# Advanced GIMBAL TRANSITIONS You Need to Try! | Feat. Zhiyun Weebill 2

For this transition not only are you tracking forward but you're also slowly rolling
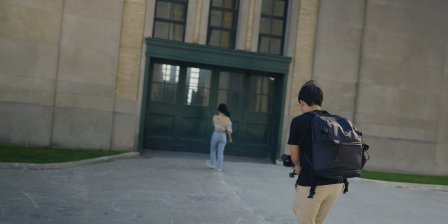[4:08]
the camera and that you can either do with the handle on your gimbal or with a joystick on your gimbal.
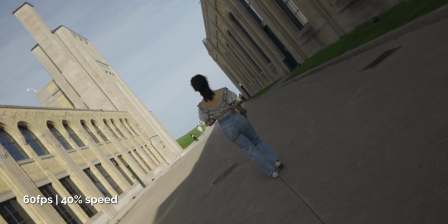[4:13]
This is a little bit advanced too so as long as you try it a few times and make sure that your subject is always centered you're going to be able to get a smooth and seamless transition.
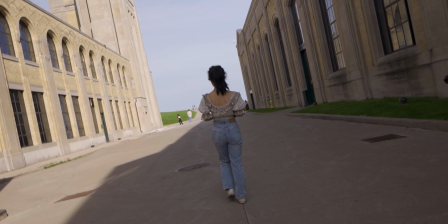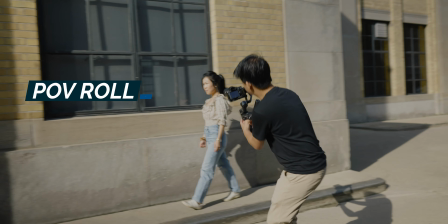[4:30]
This next transition is called the POV roll and these are names that I'm just making up so you can call them whatever you like.
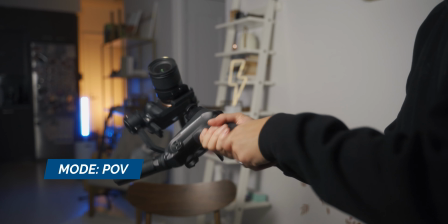[4:36]
For this transition your camera is going to be again in POV mode and what you want to do is as you're tracking your subject going from one
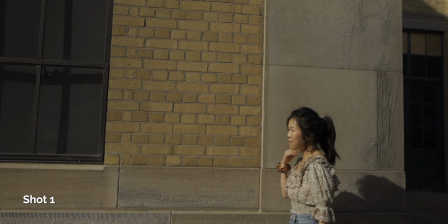[4:43]
direction to the other you're going to roll your camera and do like a falling motion and that's where you'll need that POV mode on your gimbal.
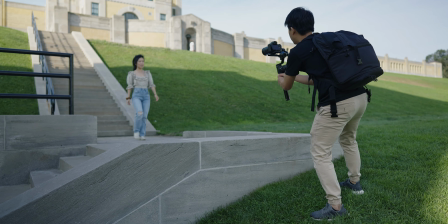[4:50]
On the second shot you can start from a blocked frame with something in front of your lens in this case it was a stone step that was pretty high enough for me to roll out from so because in the first shot I went from here to here on the second shot when you follow that same motion if you were to do the entire rotation this way your camera will come from this way up here and
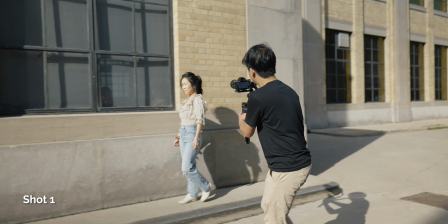[5:12]
another thing that would help to make this even more seamless is that whatever frame that you end up in on the first shot it should have a similar texture or
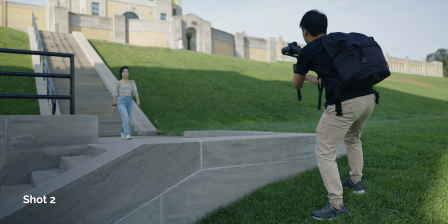[5:20]
color as the same on the second shot.
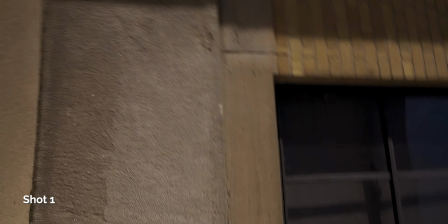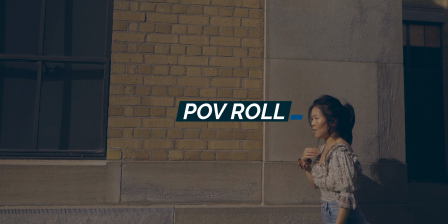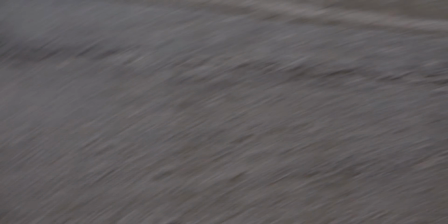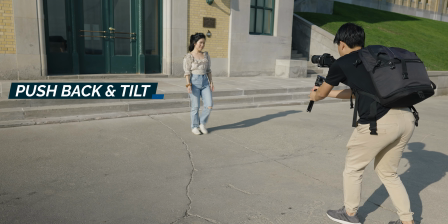[5:38]
The next transition is the push back and tilt.
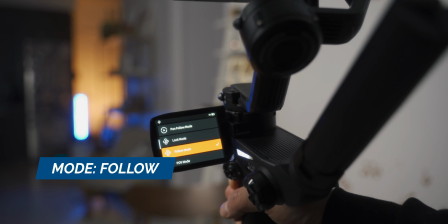[5:42]
In this transition, you're going to have to set your gimbal in follow mode so your gimbal follows the pan and the tilt movements of your hand. So as I'm tracking back from the subject, I slowly tilt the gimbal down to reveal the ground as I'm continuing to track back.
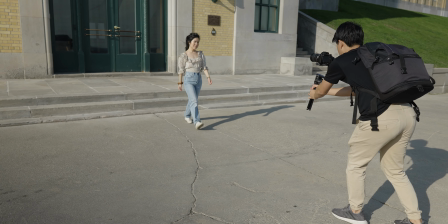[5:56]
On the second shot, you can tilt down from an object from the sky or from a building and reveal the second shot.
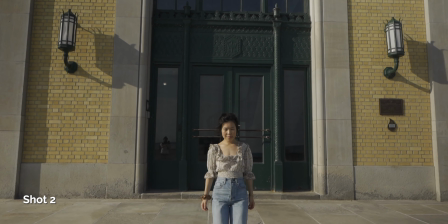[6:02]
And when you blend both of these shots together, it looks like you're rolling from the first shot into the next one.
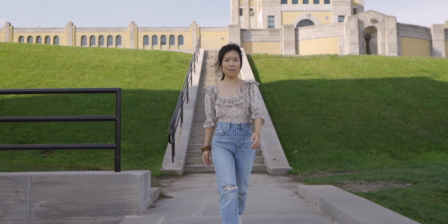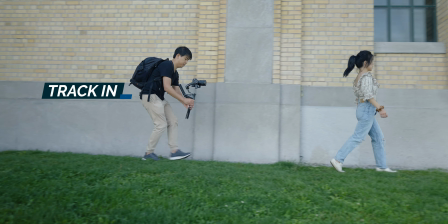[6:16]
And this next one is just a bonus transition that I wanted to show you. It's super simple to do.
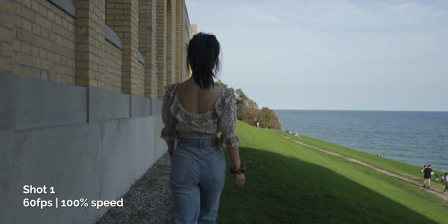[6:21]
This is just a simple track in transition where you have two shots that are composed in a similar way.
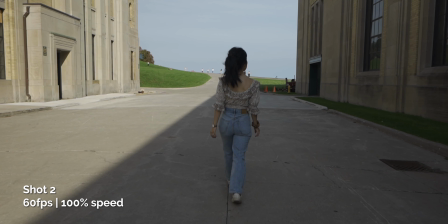[6:28]
And you're just tracking forward on both shots. And what you'll do is just speed ramp the tail end of the first shot and speed ramp the beginning of the second shot.
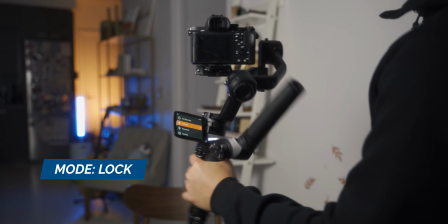[6:35]
And for this transition, you want to have your gimbal in lock mode. so that way your gimbal is going to be facing that same direction the entire time and you don't have to worry about tilting or panning your gimbal by mistake.
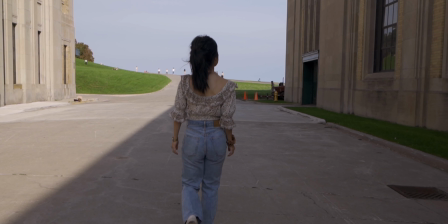These are all the advanced transitions that I wanted to show you. They're really cool to try out and I encourage you to incorporate some of these in your next video. So that's it for today's video guys. I hope you learned something new. If you did, please consider subscribing, hit the like button, the notification bell, and all of that fun YouTube stuff. Let me know in the comments below which one was your favorite transition and if you're still here Here are a couple of videos you could watch next and I'll see you next time